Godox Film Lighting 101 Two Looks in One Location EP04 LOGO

Hello everybody and welcome back to Godox Film Lighting 101. Today we're going to look at two different looks at the same location.
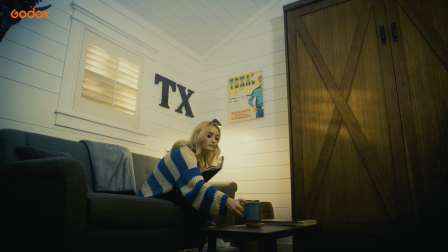One look for daytime and one look for nighttime. Let's check it out.
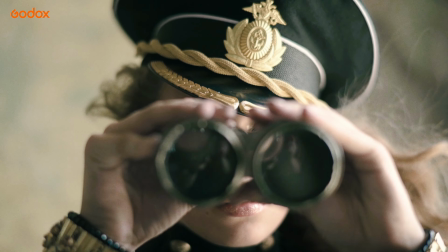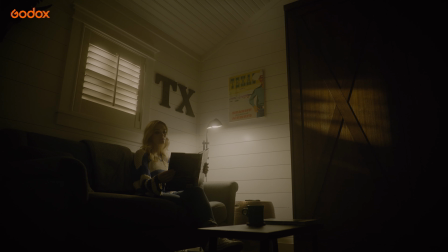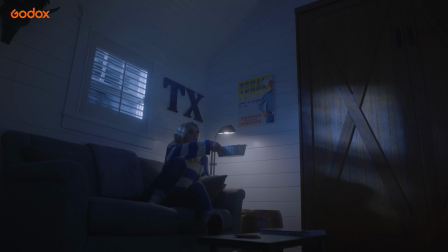Time restraints are one of the biggest challenges for any production.
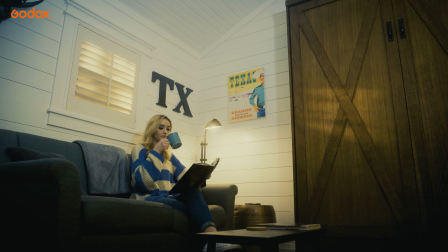Sometimes you need to film a night scene and a day scene at the same location, but can't exactly wait all day for it to become nighttime or vice versa.
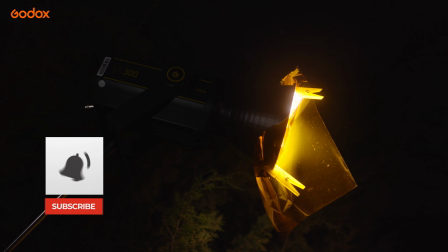For this episode, let's dive into a few lighting techniques that we can use to easily transform a set to make it work for us.
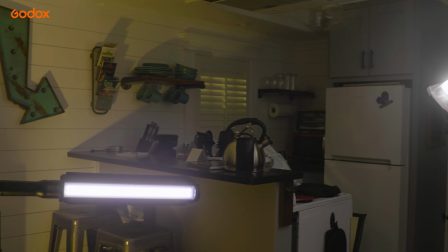To start off, let's find a location that can help pull this off. I chose an extremely small room to help show that you don't need a ton of space or lights when doing this.
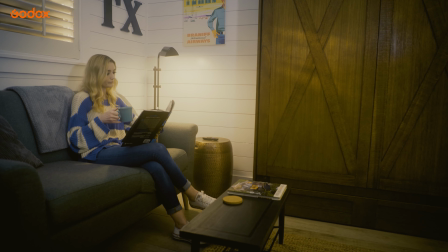First things first, look for a window or something in the room that will allow for motivated light.
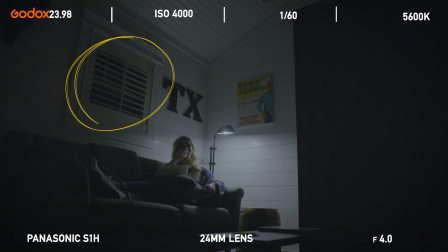I like this small area above the couch because I could include a window in the shot and still hide the outside world.
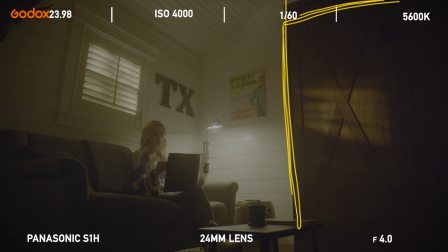I also like the contrasting color of the wardrobe closet to the rest of the room. It allows for an extra layer of detail to help show the shape of the light spilling in from the window. The window also had shutters, which are great for cutting and shaping the light as it enters the room.
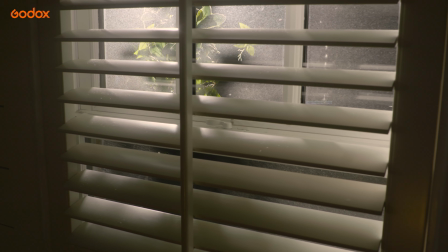Now that we know our location and have placed the camera, let's build the lighting for our daytime scene.
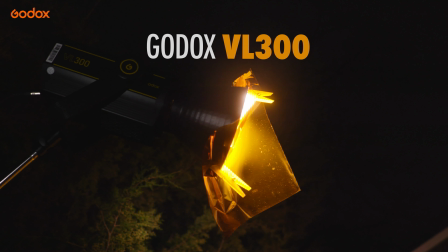The first light I placed was outside of the window. I went with the Godox VL300 and added a CTO gel to warm up the color temperature.
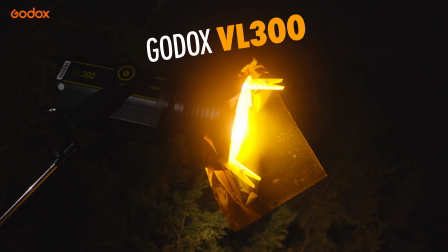This helps create the illusion of the setting sun. I used the Godox C-stand and arm to place the light very high up.
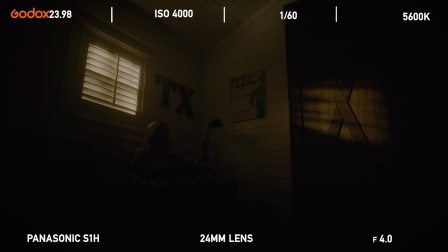I also angled it downward, pointing it directly at the window. The VL300 is extremely bright and does a great job of mimicking the sun.
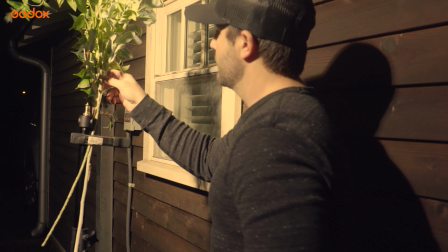I set this light to 70% power. To help with realism, I clamped a few artificial tree leaves to a light stand to help create some additional shadows.
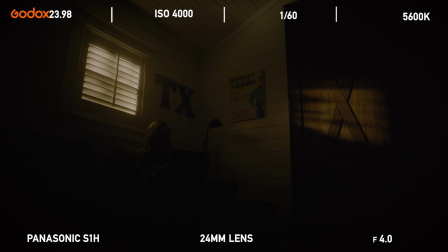This helps the artificial sunlight look a little more natural as it spills inside the window. This actually looks like the sun is about to set and is probably a little too dark to be reading a book. So I turned on the practical lamp that's in the corner. This actually looks very believable.
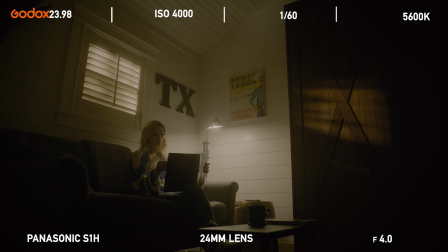You could even stop here if you're going for a moody evening look. Or this could even pass for a nighttime look with a street lamp beaming in from outside the window. Let's go ahead and brighten up the scene a bit more to make it look a little more daylight. Because of the smaller room, I took a battery-powered Godox ML60.
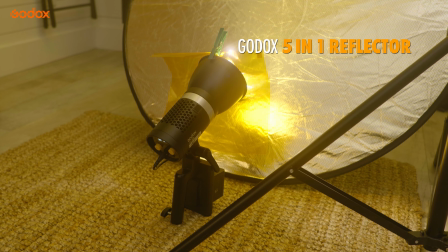I added a frosted gel for diffusion as well as a CTO and bounced this light into a Godox 5-in-1 reflector.
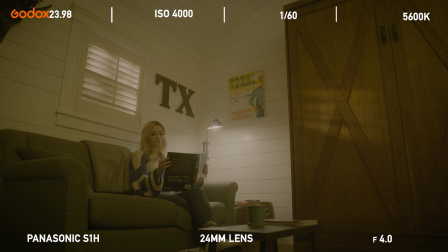I used the gold side of the reflector to help warm things up even more. Bouncing the light off the reflector allows for a softer light around the room.
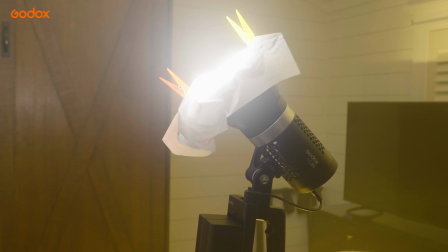This light was set to 13% power. I then used another Godox ML60 with a frost gel for added diffusion and to also add some daylight balance to the scene.
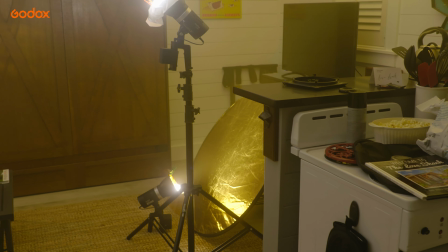This was used to bounce light off the ceiling to evenly distribute light throughout the room. This light was set to 34% power.
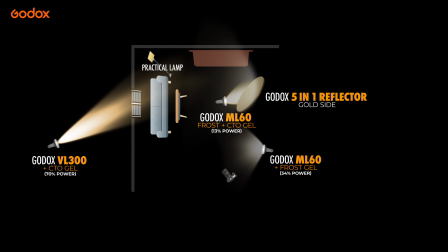I then added some atmospheric haze for the final touch.
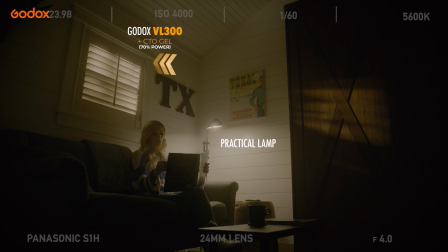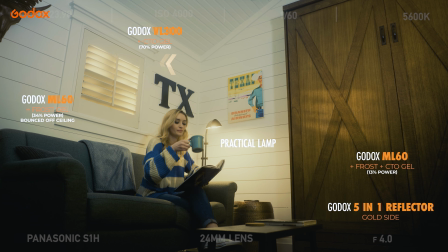Now let's look at how we can transform the same location into a night scene.
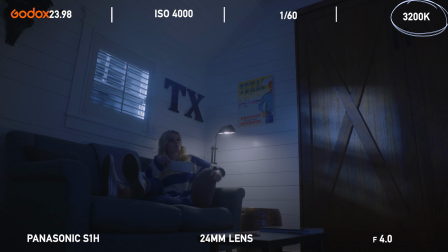First off, I changed the camera's white balance to 3200K to give the overall image a cool blue tone.
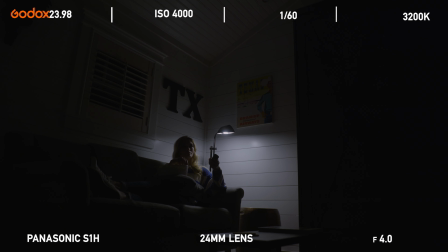If we just went with the available practical lamp, this is the result. The scene is pretty dark and hides a lot of the detail within the environment.
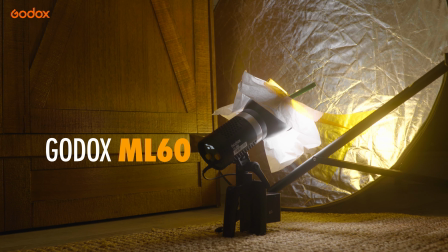So from here I bounced a Godox ML60 off of the 5-in-1 reflector, just the same as before, but this time I bounced it on the silver side of the reflector.
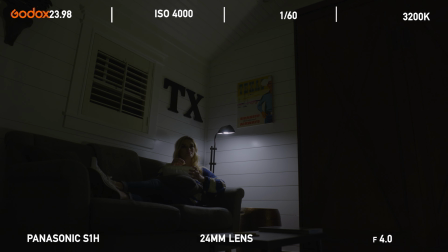I left the CTO gel on to keep some warm diffusion in the scene to help with skin tones. This light was set to 13% power. Once again, I used an ML60 with a frost gel to bounce light off the ceiling to help brighten up the room a bit.
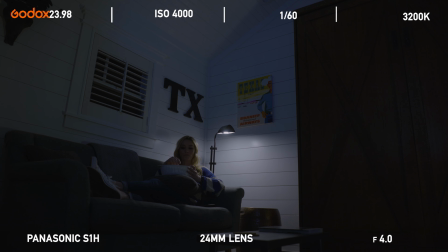This kind of serves as our fill light. Because it was nighttime, I thought it would be nice to have the subject watch TV.
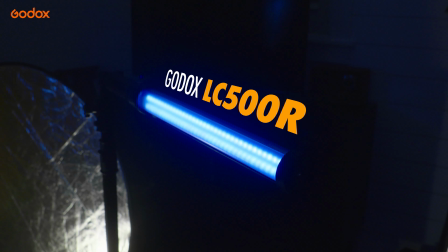For this effect, I brought in a Godox LC500R. This light has several lighting effects, including a TV effect.
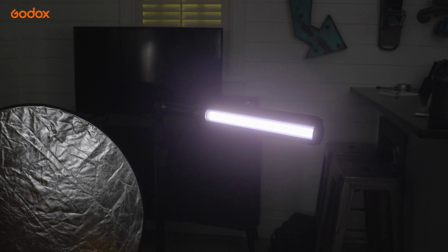You can even control the speed of the effect. I chose to use the level 3 setting so that the light would change more frequently.
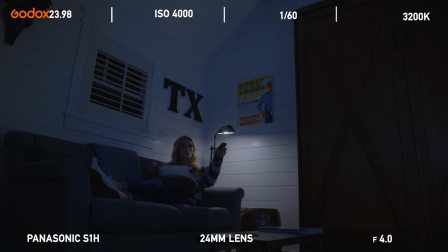Now all we need to do is add some moonlight. Outside the window, I had the VL300 set up.